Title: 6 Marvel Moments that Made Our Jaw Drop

What's up guys, Placid5 here, and today I'm going to be breaking down the 5 best Marvel Cinematic Universe moments thus far. Now just a disclaimer, I'm not a huge fan of Marvel, but I've seen about 90% of them and I know enough to be able to judge them and choose my favorites. I'd love to know below whether you agree or disagree with my picks, and let me know below what your favorite moments are. I'd love to hear them, and if you like this content, then please be sure to subscribe for more. Well, without further ado, let's get right into this.
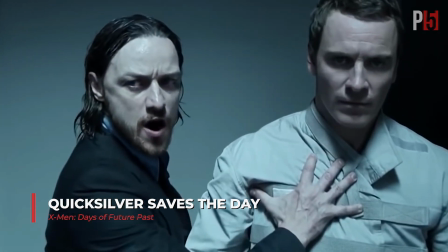First up is Quicksilver saving the day in X-Men Days of Future Past.
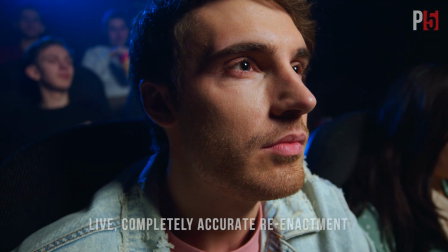I remember vividly seeing this in the theater and being absolutely blown away by the effects and artistry of the scene.
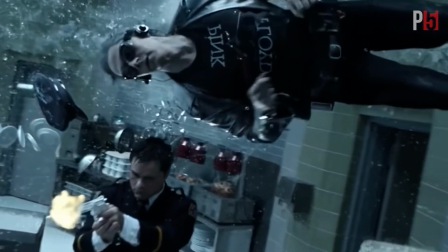As the team is caught among the crossfire of guards in the prison's kitchen, Quicksilver has to think fast on his feet, no pun intended.
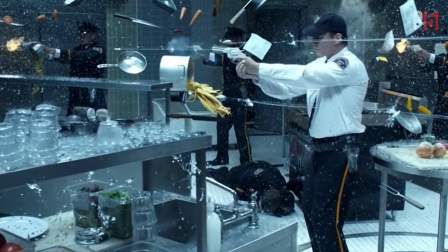It was such a genius decision to slow down time and show what Quicksilver can really do instead of just fast forwarding the sequence.
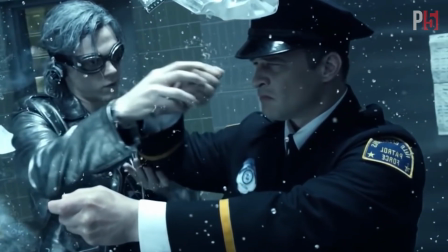As he runs and manipulates objects and bullets in the room, the whole world is frozen in time to create an impactful and jaw-dropping scene.
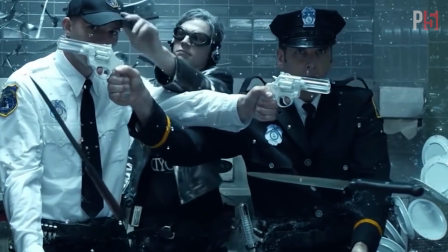The whole sequence is just so awesome as he dismantles the enemies and moves his squad out of the way of danger just as time goes back to normal in an explosive end.
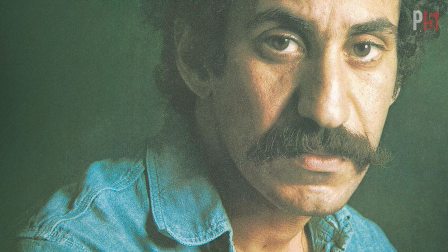Plus, they have Time in a Bottle by Jim Crochet playing in the background the entire time, which is the perfect tune as a cherry on top.
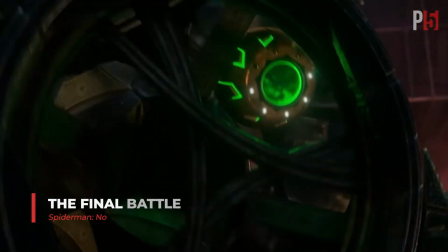Next up is the final battle in Spider-Man No Way Home.
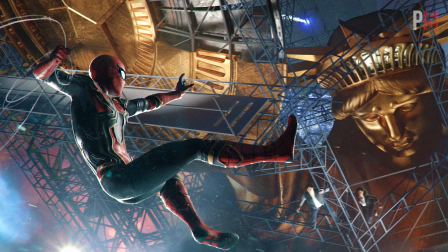As my favorite live-action Spider-Man movie, No Way Home's final sequence involving the three iterations of Spider-Man versus a cast of several villains is amazing.
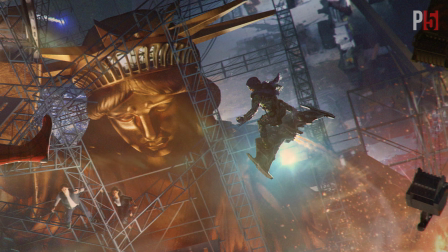It's a masterclass in fan service done in a smart and exhilarating way.
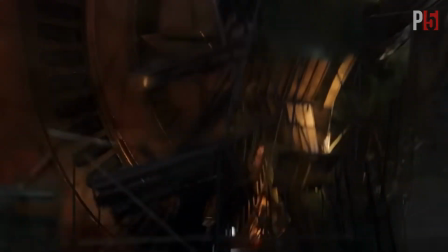The visuals are amazing as they fly and fight their way through a construction site of carnage.
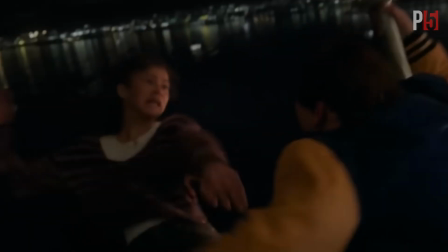Among the great chemistry,
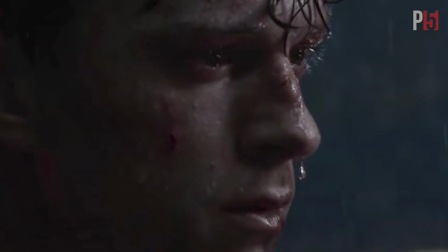each Spider-Man cleverly redeems themselves for their past mistakes before Tom Holland's Spider-Man makes his painful but necessary sacrifice for his mistake.
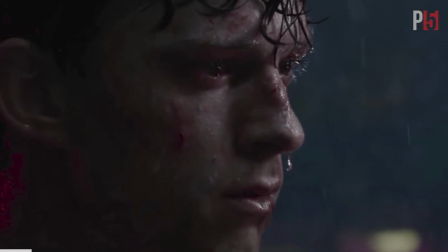It's an explosive and emotional end to an incredible Spider-Man flick.
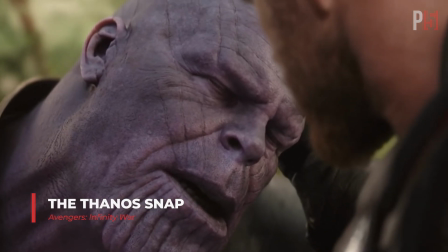Next is perhaps one of the most iconic scenes in all of the MCU, the Thanos snap in Avengers Infinity War.
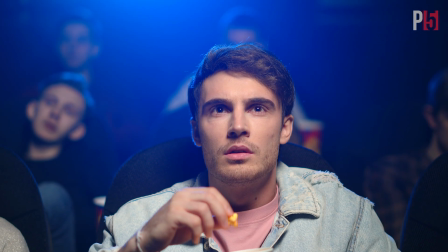This is also a moment I remember watching in a packed theater.
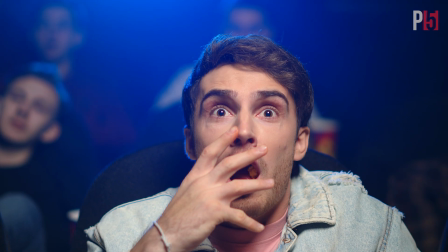It was one of the only times in one of these movies where it was completely dead silent and quiet when the movie ended.
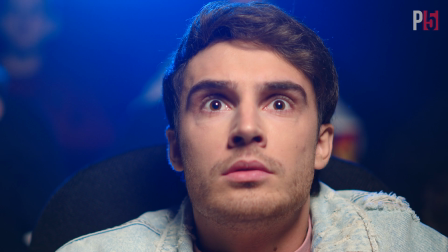It's a unique and brilliant ending that totally went against everything we knew about superhero movies up until this point.
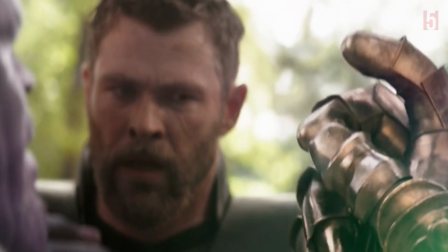At the end of the two and a half hour journey, Thanos successfully gets all of the Infinity Stones before snapping his finger.
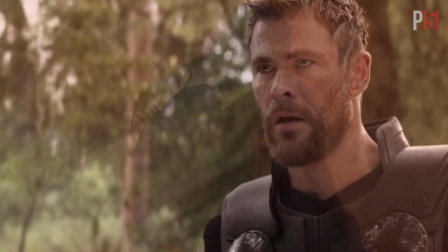And just like that, half the planet is wiped out in the blink of an eye. For once the villain wins, there's no final battle or last minute win for the good guys.
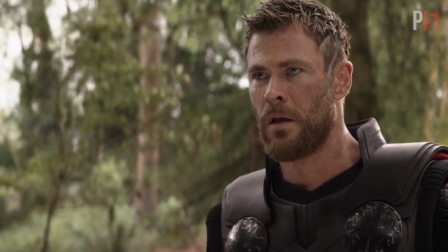The deed is done.
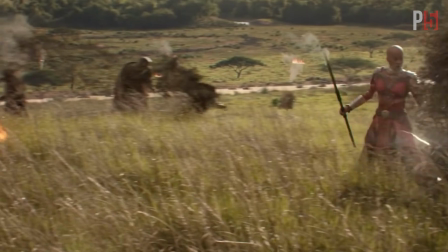And in eerie silence, we see half the characters we've been following up until this point dissolve into dust as the remaining characters just watch in horror,
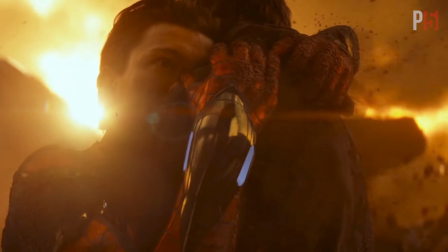it's a brilliant and haunting ending to one of my favorite Marvel movies.
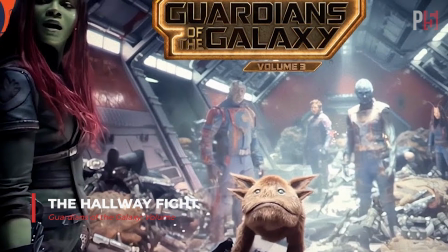For my next pick, we have a much newer title, The Hallway Fight Scene from Guardians of the Galaxy Vol.
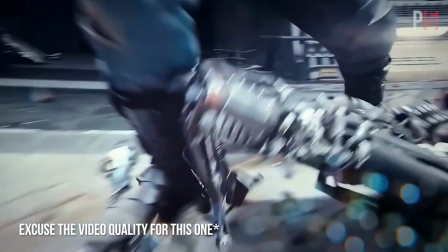3. In the final act of the movie, we find our Guardians fighting a massive horde of enemies in a tight hallway.
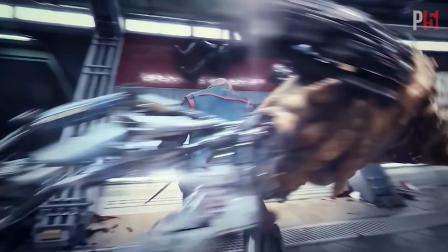On paper, this sounds like any other action scene, but the way it's filmed and executed is absolutely phenomenal.
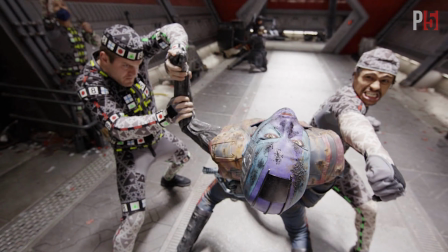It is all in one take, or appears that way through movie magic.
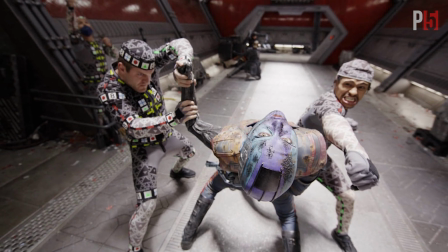As the camera spins and pans through the arms and legs during hand-to-hand combat, each of the Guardian's fighting skills are highlighted perfectly.
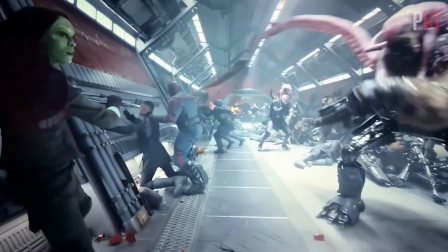The camera work is awesome and is some of the most unique I've seen in all of the Marvel movies.
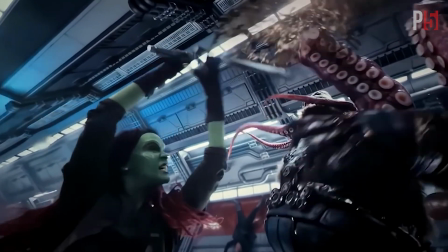As the Beastie Boys blast in the background, the visual effects and choreography are immaculate.
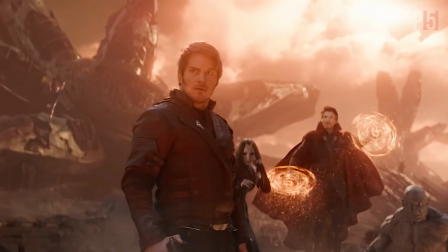If you haven't seen it, you'll know when you do. Speaking of big fight scenes, we can't forget the behemoth that is the final battle in Avengers Endgame.
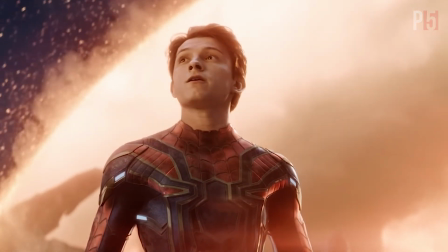After a decade of character building, the Avengers finally assemble in an epic battle between Thanos and his army.
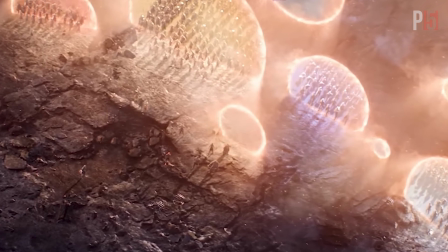Pretty much every major character can be seen in this battle, from the stock Avengers to the Guardians of the Galaxy to Ant-Man,
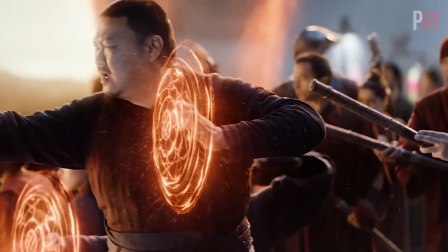Black Panther, all the way to Scarlet Witch, and so many others.
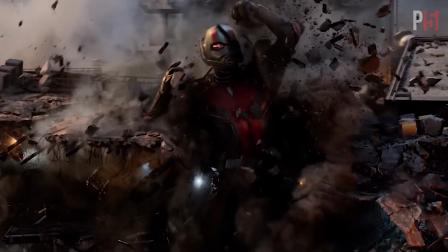It's a visually stunning scene that's able to showcase everyone's unique abilities before ending in a sad yet cathartic end to this long,
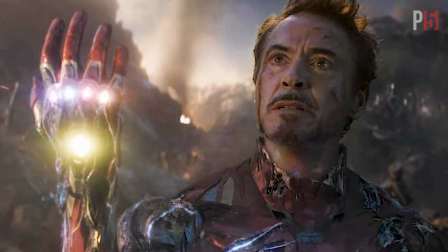hard battle against Thanos.